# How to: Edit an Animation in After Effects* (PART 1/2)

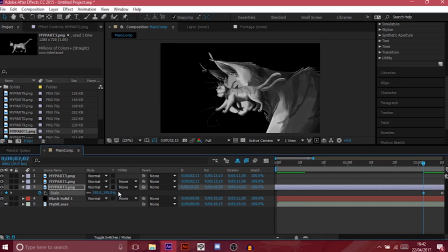4:09 I'm going to play about with the scale to make the animation a little punchier because I want a smooth motion. And then I'm going to click on this final keyframe right here, right click, select keyframe assistant, and add an ease, which will do most of the editing for me. This creates a smooth curve on the final keyframe.
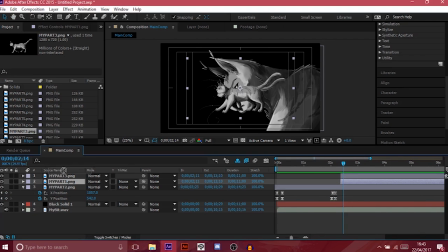4:29 Once I'm happy with that, I'm going to move on to my other clips, and because there's two of them, I don't need to see both because it's going to confuse me in the editing process, so I'm going to hit this eye button right here, which will make the layer invisible.
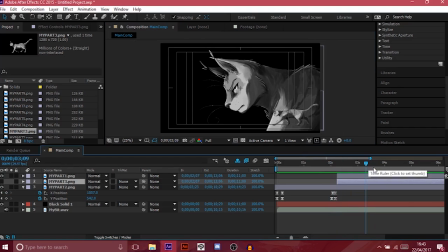Now, if your computer is a wooden toaster like mine,
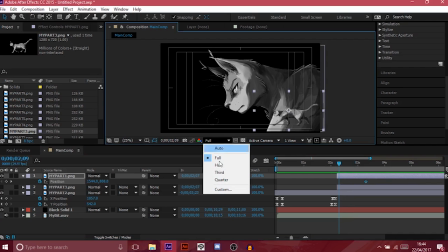4:56 you might want to consider hitting this drop-down menu right here and turning your preview down to a lower resolution, which will make it easier on loading times.
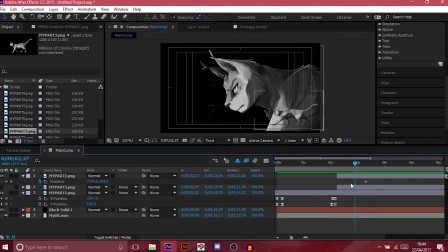5:03 Next, I'm going to animate the visible layer as though it moves seamlessly from the first image.
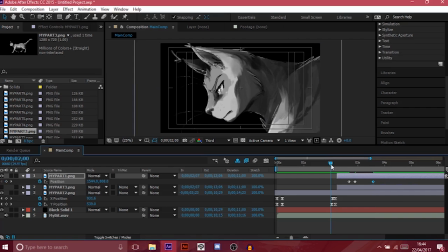5:07 To animate this, it's much the same way we did with the first image, by hitting P on my keyboard and animating the frames.
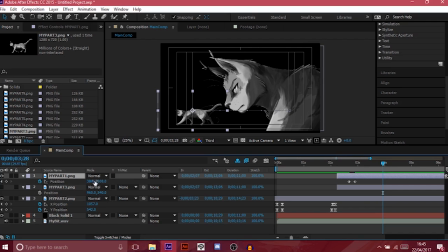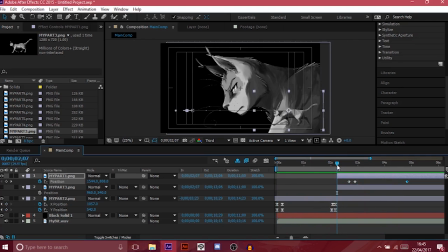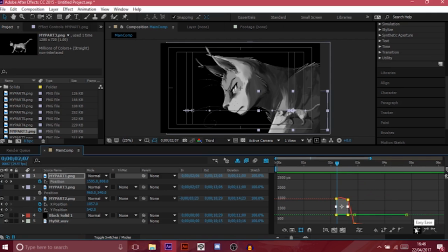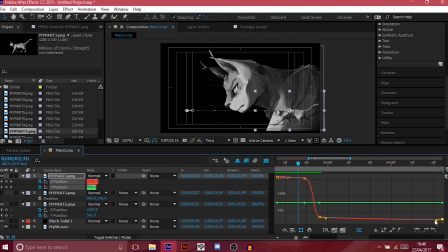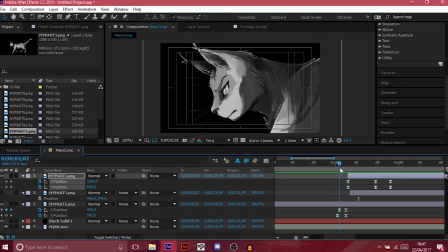6:07 Once I'm happy with that, I don't need this clip to be so long anymore, so I'm going to select it, hit Ctrl-Shift-D on my keyboard, which will split the layer, and delete what I don't need.
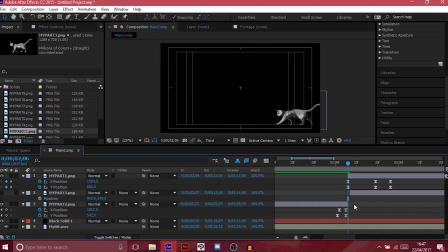6:16 This will make it easier to animate the scale between the two, to give it the effect that the camera is zooming out.
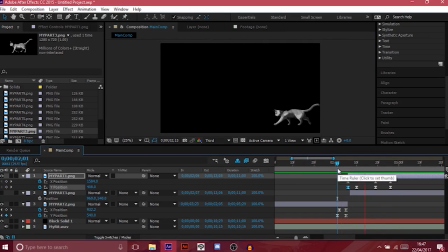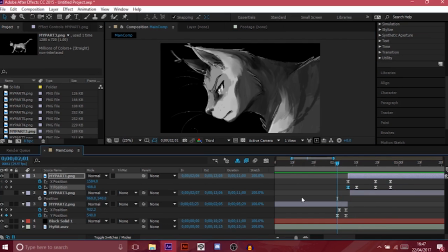6:36 Now you may think that this looks a little bit blocky and your eyes can tell that they're switching. What you need to do is select these three circles on here which will turn motion blur on for you, and apply motion blur to your layers. If you don't have that option, you're going to want to hit the toggle switch mode and check the box below the motion blur symbol.
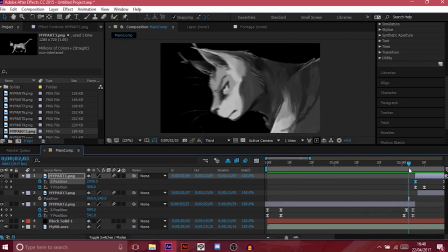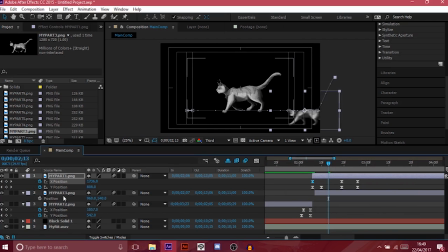7:00 So now I'm happy with the movement, I'm going to switch back onto the other image, scale it down and position it over the layer below so that they're roughly in the same size and place.
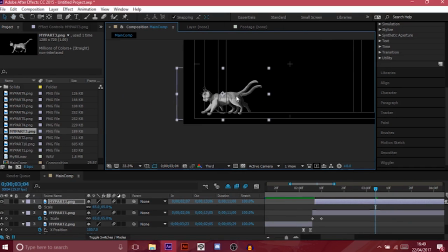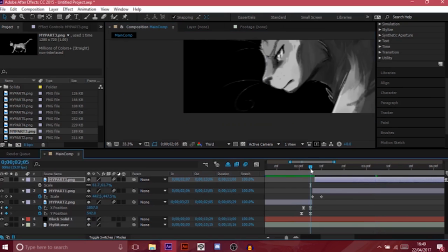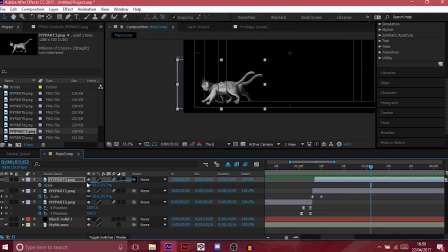7:24 Then I'm going to parent it to the layer we already have animated by selecting this swirl here and dragging it onto the layer below. What parenting does is that it will animate independently while still following the keyframes of the layer it is parented to.
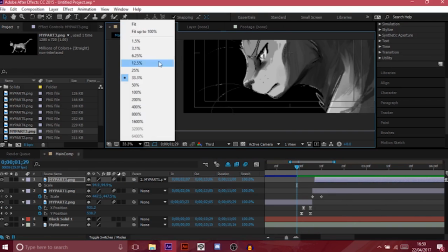7:37 This saves me the hassle of reanimating what I've already made.
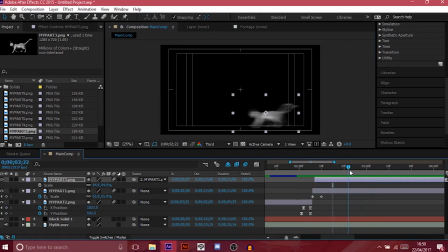7:42 Because I want these two to transition seamlessly, right in the middle of the movement where it's blurry, I'm going to hit T on my keyboard, which will bring up the opacity option, and I'm going to animate the opacity to make the first layer disappear and the second appear halfway through the animation.
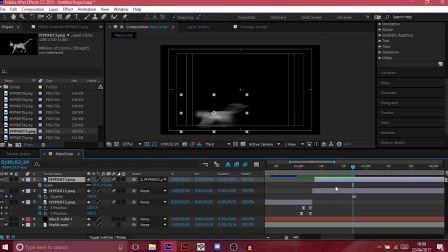7:56 It's a good idea to have these two overlap a little so that you don't have a section where both are half visible, because the colours will drop out.
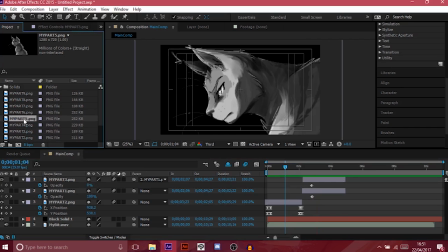8:08 Lastly, for this shot I'm going to drop in the background and animate it to mimic the camera move of the shot.